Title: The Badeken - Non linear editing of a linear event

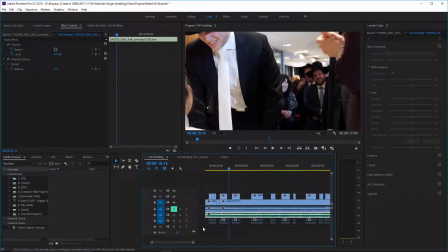1246s
So we're going to use it very sparingly.
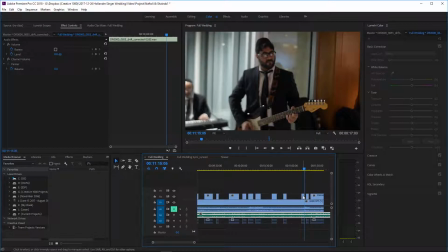1250s
We have this great B-roll of the band, so that's going to make better filler,
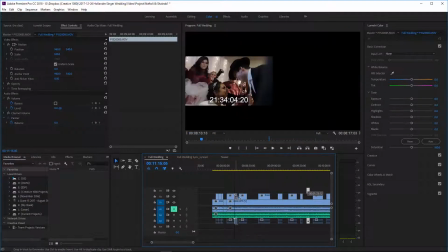1260s
things. And let's see how it looks.
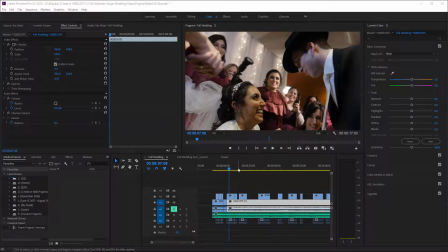1267s
Okay, we're back. Sorry about that. I got a call. Where were we here?
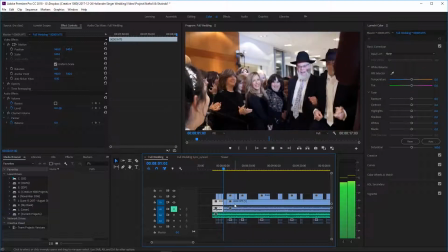1273s
So let's just review. Right, he comes up.
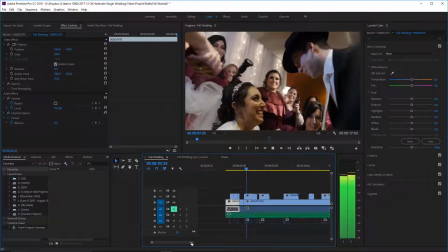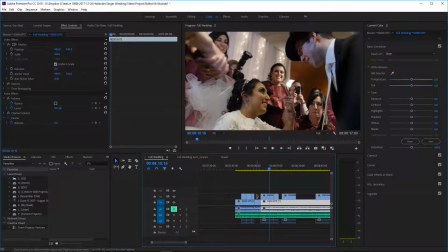1285s
Right. At this point already, I could put the band clip.
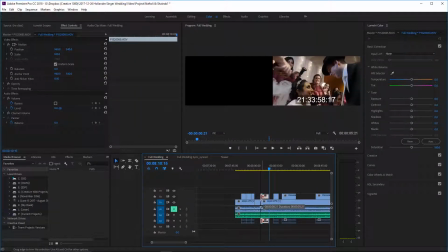1290s
So we're gonna trim this one. I want to make sure to keep that part where they lean into each other.
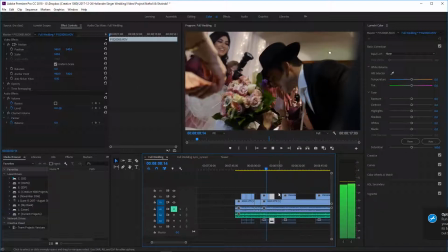1299s
Right. So they're gonna lean into each other, and then we'll
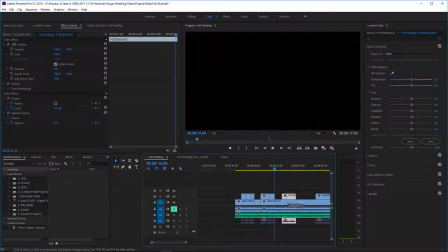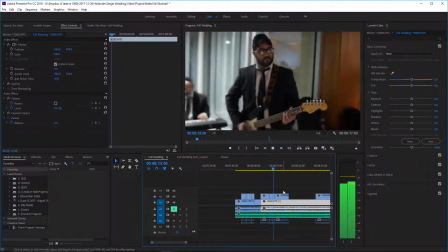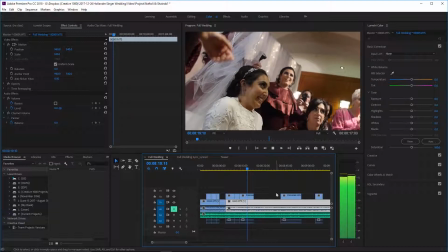1319s
now he's gonna put the veil on her, which is integral to this entire thing.
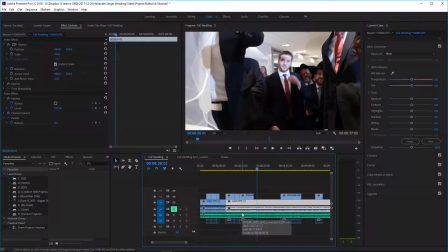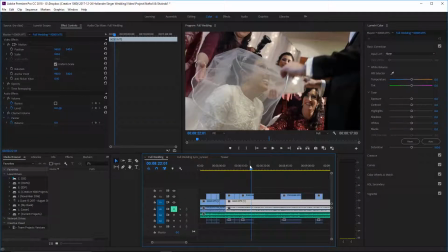1333s
Okay, so you see him beginning to put the veil on, and we're gonna do some nice editing here.
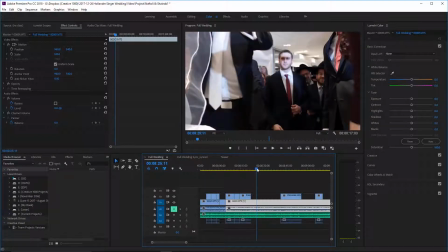1342s
So I'm gonna go to the point where his hands are midway down, and you can see he actually went back and ended up adjusting the veil, or putting on a second layer.
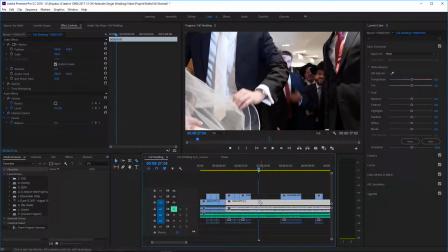1350s
So we could go to that point right here,
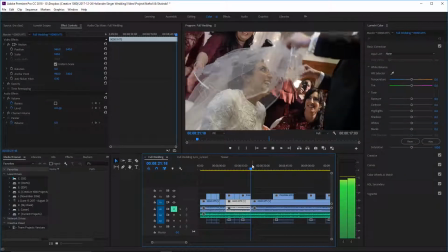1356s
and it should look pretty continuous.
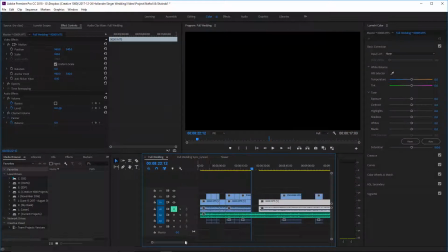1363s
We're going to add a little bit more.
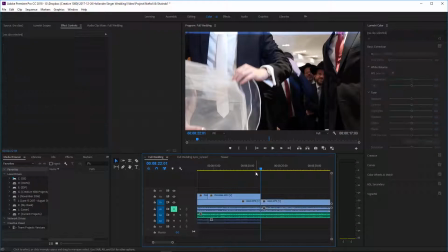1369s
So let's try there. We need it to look natural.
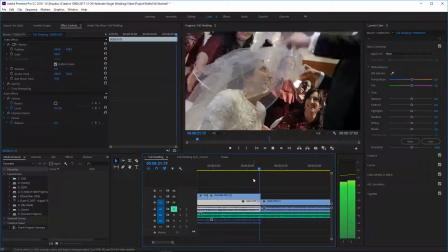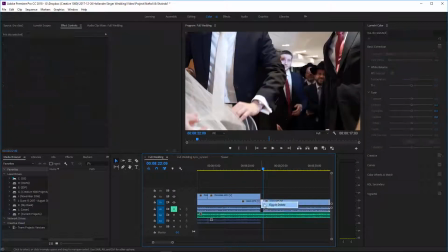1381s
Oh, maybe we need it less. We'll get it right. That looks right.
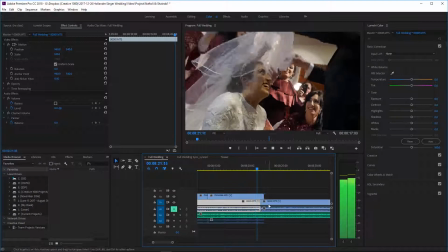1389s
Maybe we need a little bit more here. Okay, that works.
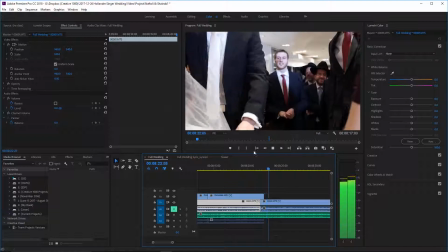1395s
So just going a little bit more over there, and then we see him finish it up.
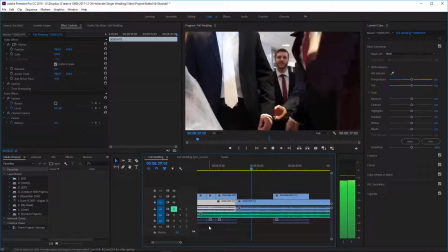1399s
We're just trying to tell a story. Again, nothing has to be linear. We can make things up. So now we see the dad.
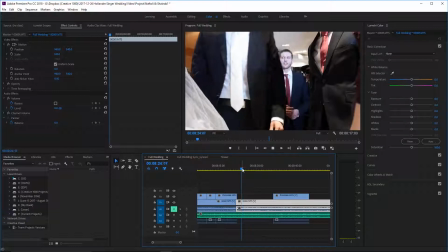1407s
We see the dad approach.
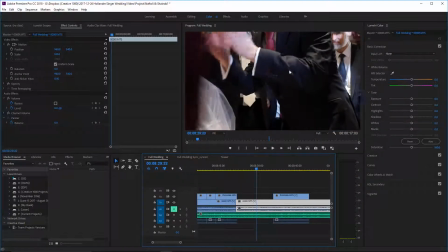1414s
Alright, now he stops to take off his glasses, but if we cut the clip right there,
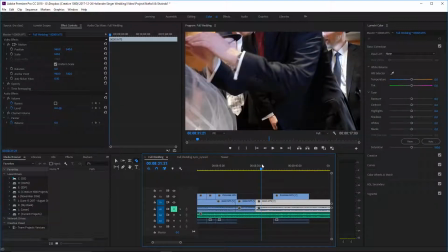1422s
the very next shot will actually make sense. So
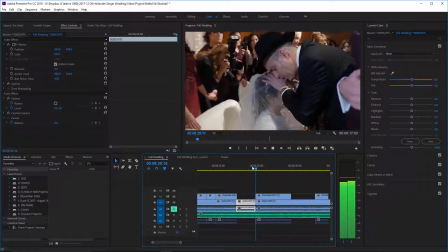1433s
let's see if that works. That works.
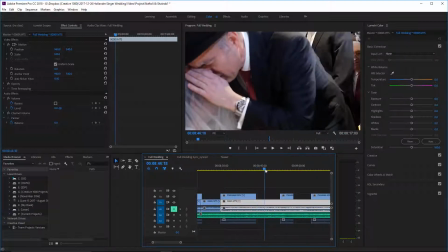1441s
And I just want to see what we have over here. Okay, so you see someone ended up adjusting the secondary camera.
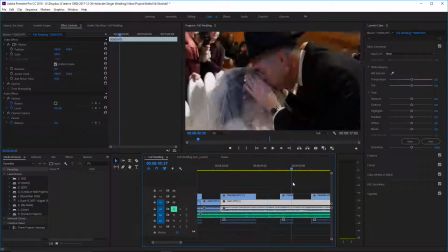1450s
So after that point, it's actually going to give us more of what we need.
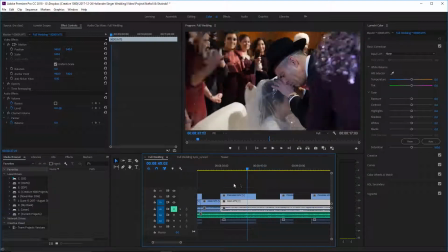1458s
So
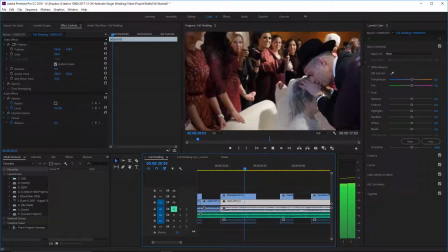1463s
I definitely want this entire thing. It's emotional.
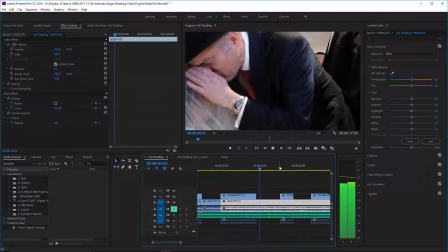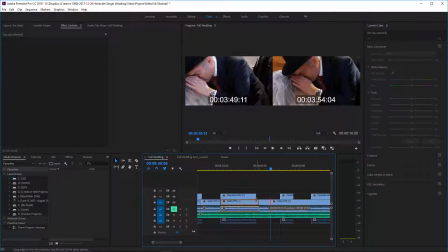1475s
And we're going to skip out the panning part and go to where it's actually has the right framing.